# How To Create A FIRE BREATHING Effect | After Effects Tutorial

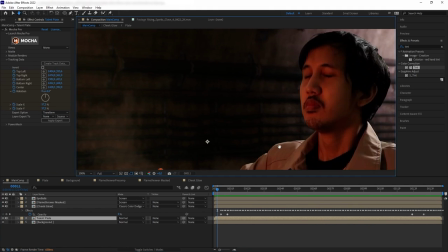16:26 I already have a practical light here, simulating a bright light coming from the fire in front of me,
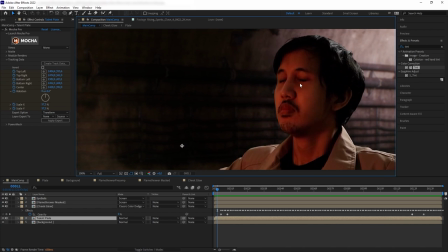16:32 but the lighting is currently still very steady, instead of turning on and off with the fire.
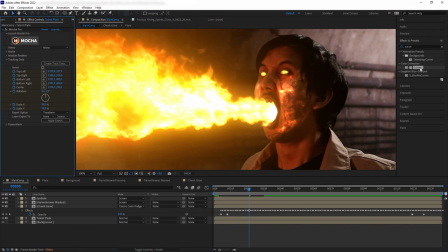16:37 So we are going to manipulate it a little bit by adding a curve on my plate.
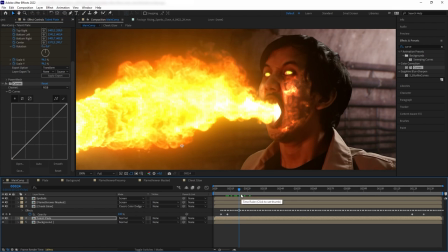16:42 So when the fire starts to get big, I want to set a keyframe on my curve here.
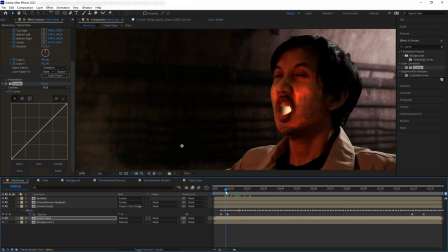16:47 But then when we go back a few frames and the fire is not there, I want to darken the plate a little bit.
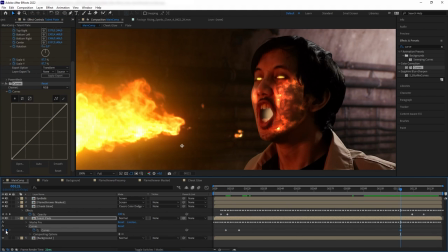16:53 And then the same when the fire fades out at the end, I added keyframe just before the fire goes out, and then darken it at the end.
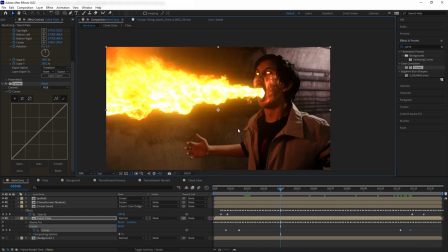17:01 Awesome. So now let's brighten it up a little bit more. So let's add an adjustment layer and then add curve, and let's brighten it up. And then we want to grab our mask and basically create a circular mask
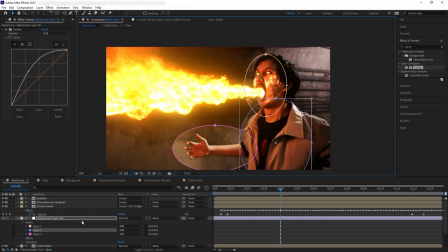17:15 around my face and my body and my hand to make it look like the light is coming from the fire.
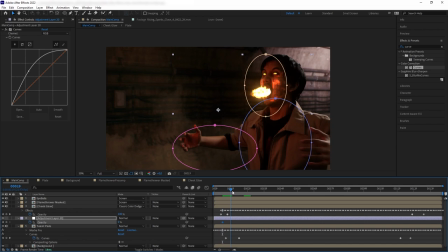17:21 And then of course we want to animate the opacity of the adjustment layer so it fades in and fades out like the fire. And then, of course, we want the adjustment layer to only affect myself, not the background. So what we want to do is we want to pre-compose this adjustment layer with the plate together.
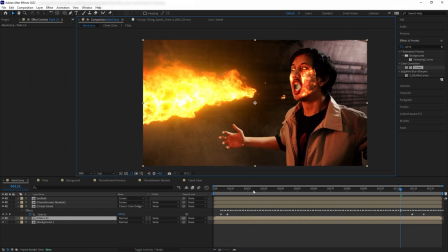17:42 And there we go. So now the adjustment layer is isolated in a separate pre-composition with the plate, so it doesn't affect the background.
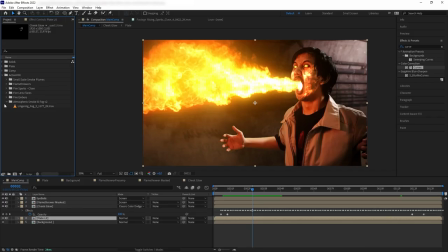17:50 Okay, so the main effects is practically finished. Next, we're gonna pepper in some elements to help pop out the scene a little bit more.
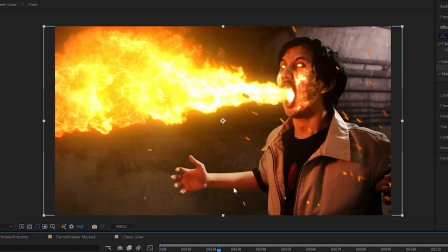17:57 So here I added some close-up sparks to simulate something burning off screen.
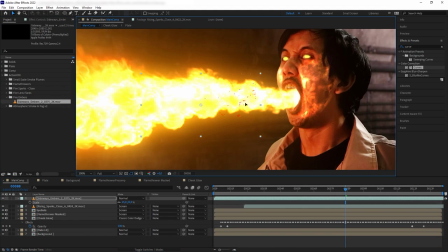18:02 And then I also added these fire embers on my mouth that comes out as I spout the fire out.
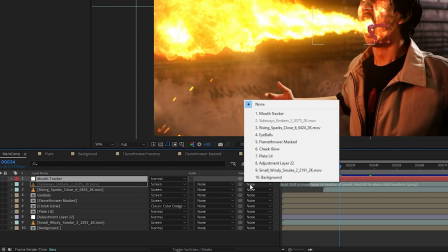18:07 I parented to the mouth tracker that we created earlier in this tutorial, so the ember stays in my mouth.
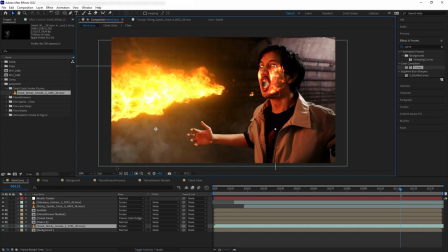18:13 And then I added this small scale smoke plume on the side to really emphasize that my flamethrower is burning something.
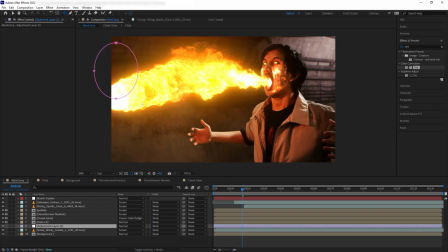18:20 And then one more thing, I created an adjustment layer and basically create a light interaction on the background just like on my face.
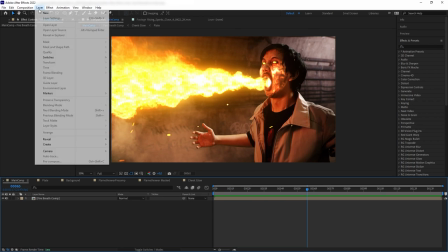18:31 So let's pre-compose everything that we have here. And then we are going to create a solid and name it heat map.
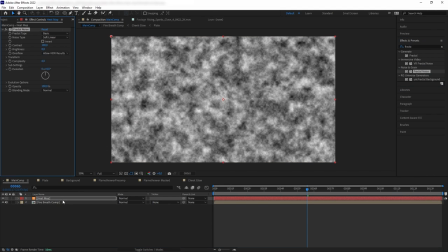18:38 And then let's add fractal noise. And we are going to contrast it a bit and then scale it down.
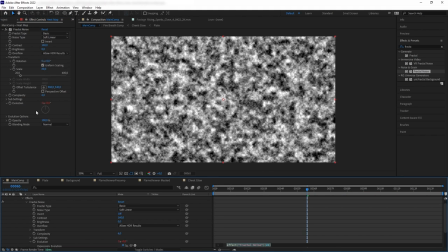18:44 And then I'll click on the evolution and let's make it move really fast. So add expression time times 2000.
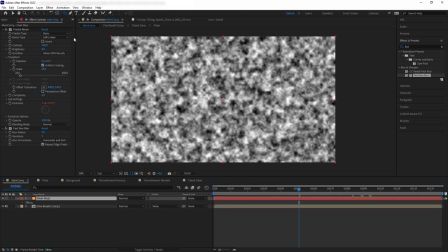18:51 And then let's add fast blur to blur the texture a little bit. And then we want to create a large round mask around where the fire was.
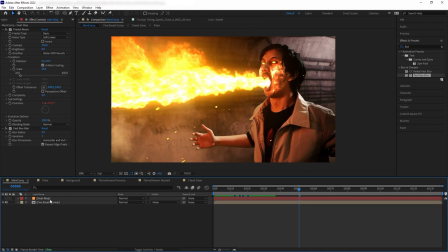19:00 And then we want to feather it out. And then let's disable the layer. And then add a displacement map on our pre-comp. And we are going to pick the heat map as the reference of this displacement map. And then set effects and mask.
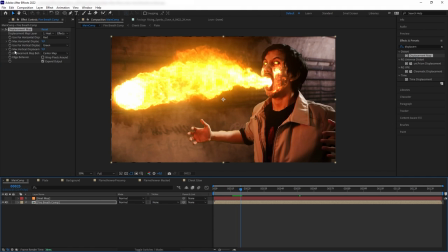19:14 And boom, here we have our heat distortion. Next, we're going to animate the displacement so it fades in and fades out with the fire.
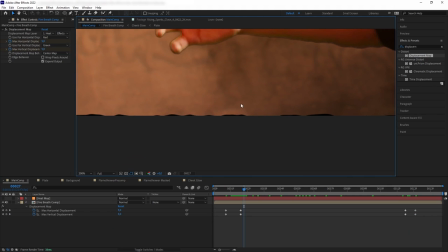19:23 Now, something that we notice here, the displacement map is pulling the edges of our shot. We can fix it by checking the wrap pixel around box. If it still doesn't work, just scale up the shot for 1 or 2 pixels.
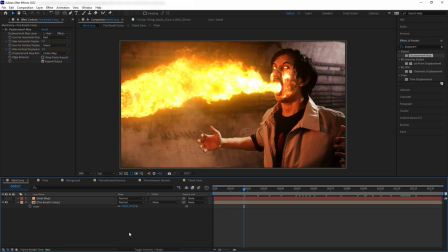19:35 And then finally, we want to make the lighting of our shot to flicker a little bit because fire doesn't have a steady constant lighting. We could play around with another round of curve and adjustment layer, but there's actually an easy way out to do this.
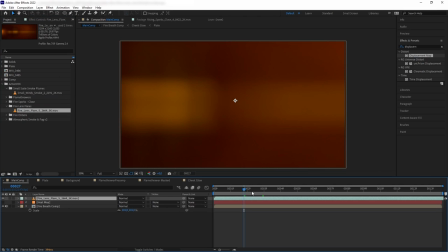19:48 We can just use our fire lens flare asset from the fire lens flare collection because it is not only add the fiery atmosphere to the shot,
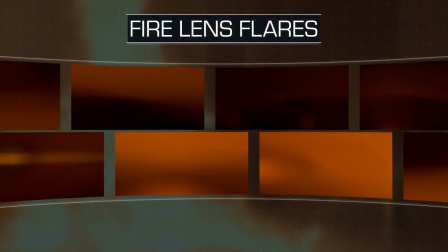19:56 But this footage also contains that flickering effects that would really emphasize that we are looking at a fire.
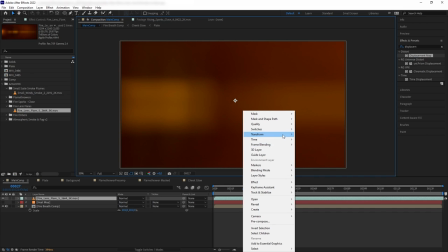20:03 So all we have to do is to just fit this into the composition and then turn it to screen.
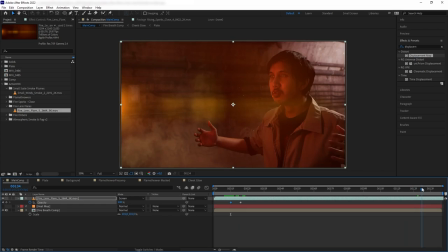20:08 And then let's make this fade in and fade out with the fire as well. And we are done.
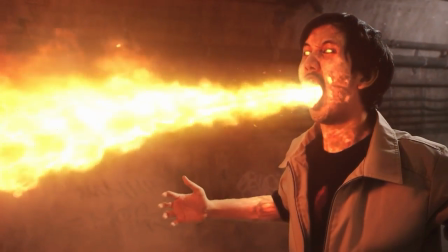20:15 Of course, on the final shot, I added some camera shake and I added subsurface glow on the neck, forehead, and the hand.
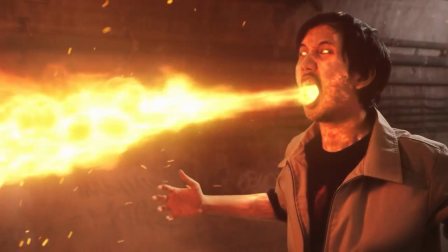20:23 Now, once again, if you want to use the assets that I used in this tutorial, you can check out our website at actionvfx.com.
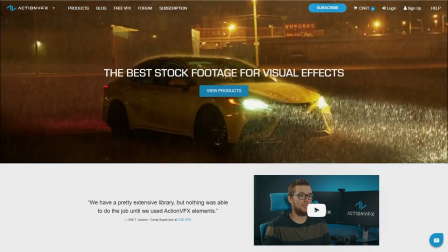20:30 At ActionVFX, we provide high-quality VFX assets for your VFX needs.